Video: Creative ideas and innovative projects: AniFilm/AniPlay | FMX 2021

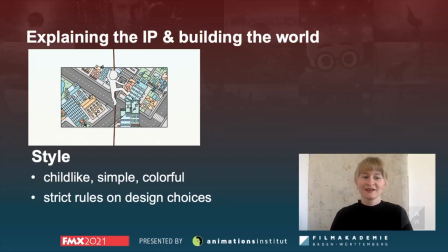18:18 Lass me not!
Great, so now I'll get into the style. So in the previous two snippets I showed you, you might have already seen that everything is very simple, colourful and also childlike.
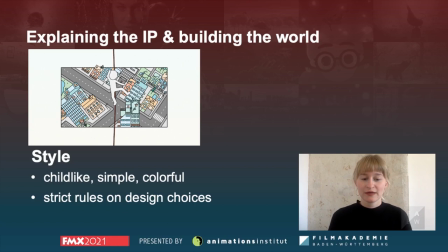18:36 And we like the idea of having this very flat world, because also children at a young age when they start drawing, they don't really have the sense of perspective yet. So everything they draw is kind of flat. so we had that
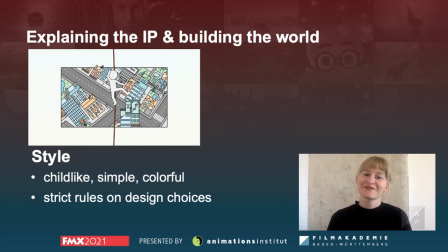18:55 as one of our more stricter design rules. Good, so that was everything from my side so far, and now I'll hand it over to Bianca, and thanks for listening so far.
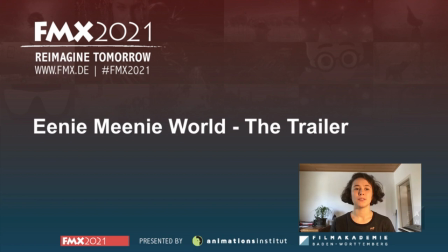19:08 Hi, I'm Bianca Scali, I'm the director of the trailer part of Inni Mini World. So I'll tell you a little bit more about the film. First, I'll tell you about the story so that we're all on the same page.
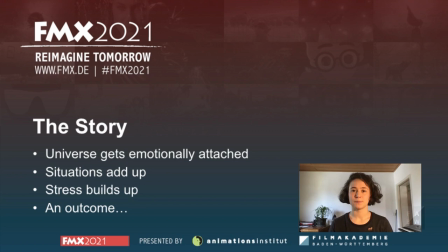19:20 So, in our story, the universe will get emotionally attached to two humans, and because of this emotional attachment, he won't be able to make a decision. And once he can't make one decision, then he can't make any other. So all the indecided situations will become loops and add up to each other, and this will create a lot of stress.
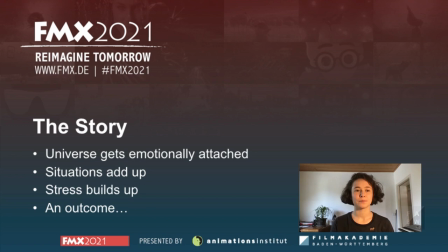19:40 And all this stress will build up until the universe finally makes one decision. What was important to us, even before we decided of the story, was that we had to decide of the perspective or the window from which we would show our IP in the trailer. This became the perspective of the universe.
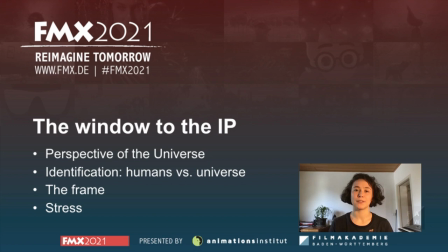20:00 This meant that we had to identify more to the universe than to the humans, and it impacted a lot the style. Also we had to make a difference between the world and the universe, so we decided to add a frame.
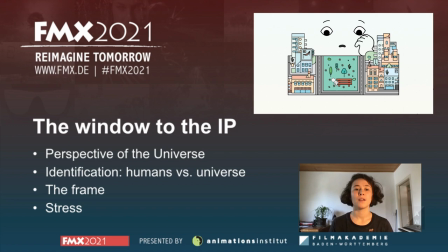20:14 The world, the backgrounds, the humans would be in a frame, but the universe wouldn't be, because he's the frame.
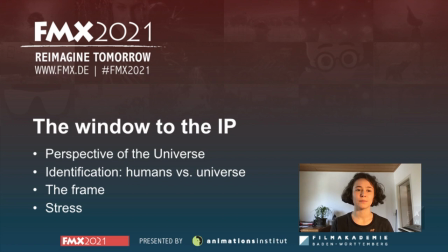20:22 And then we decided of a main emotion and that was stress. Now more about the style. Like Paulina said, we wanted a world that was very playful and to show the perspective of a child. So we imagined that children maybe see the world just like they draw them.
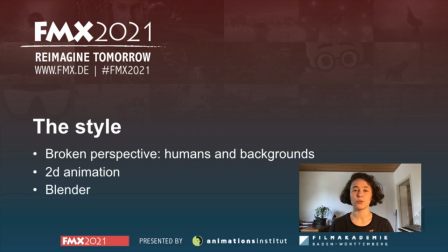20:41 So we broke the perspective in all the possible ways. This means that we don't only break the perspective of the backgrounds but we also break it in the humans themselves. The whole film is animated in 2D and in blender.
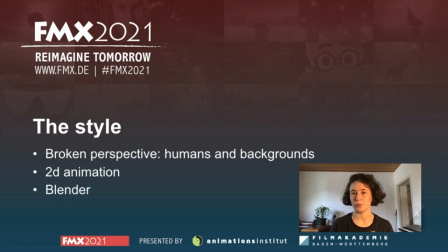20:57 We decided to use blender because we needed to reuse a lot of shots and didn't want to redraw them so it had to be vector based. And now about the emotional curve.
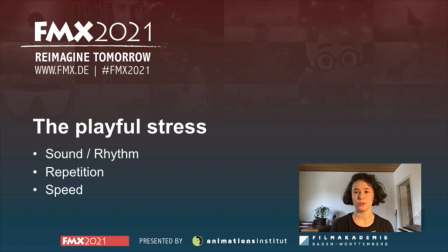21:13 We wanted to tell an escalation of stress and our main elements for that were sound. So every situation had a specific sound and all these sounds would add up and create a rhythm or a little song that was playful.
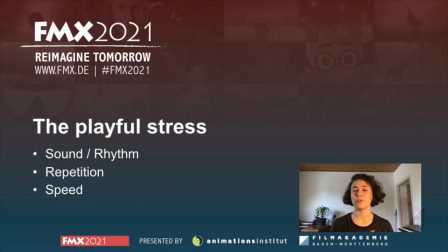21:32 Then visually we wanted to repeat everything. So every situation that we saw again and again and again would be shown from the exact same perspective, just zoomed in. And the visuals and the sound would have to be sped up through time so that the stress is increased.
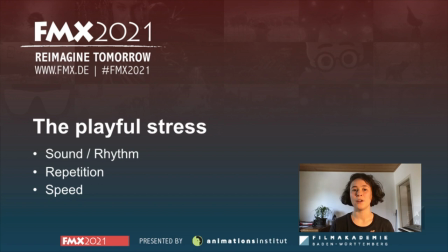21:55 Now I'll let Clara talk about her window in the play. Hi I'm Clara, I study interactive media and I was the director of the play. I'll quickly show you our experience trailer.
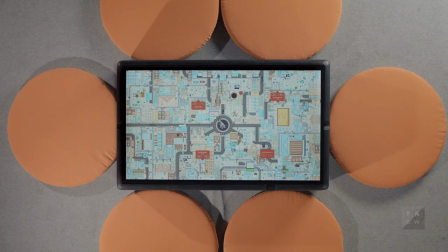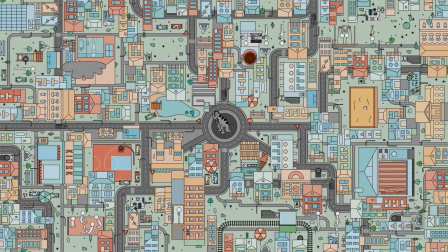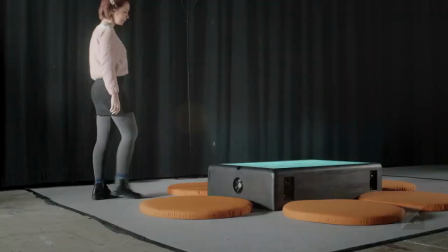22:19 I could use some help.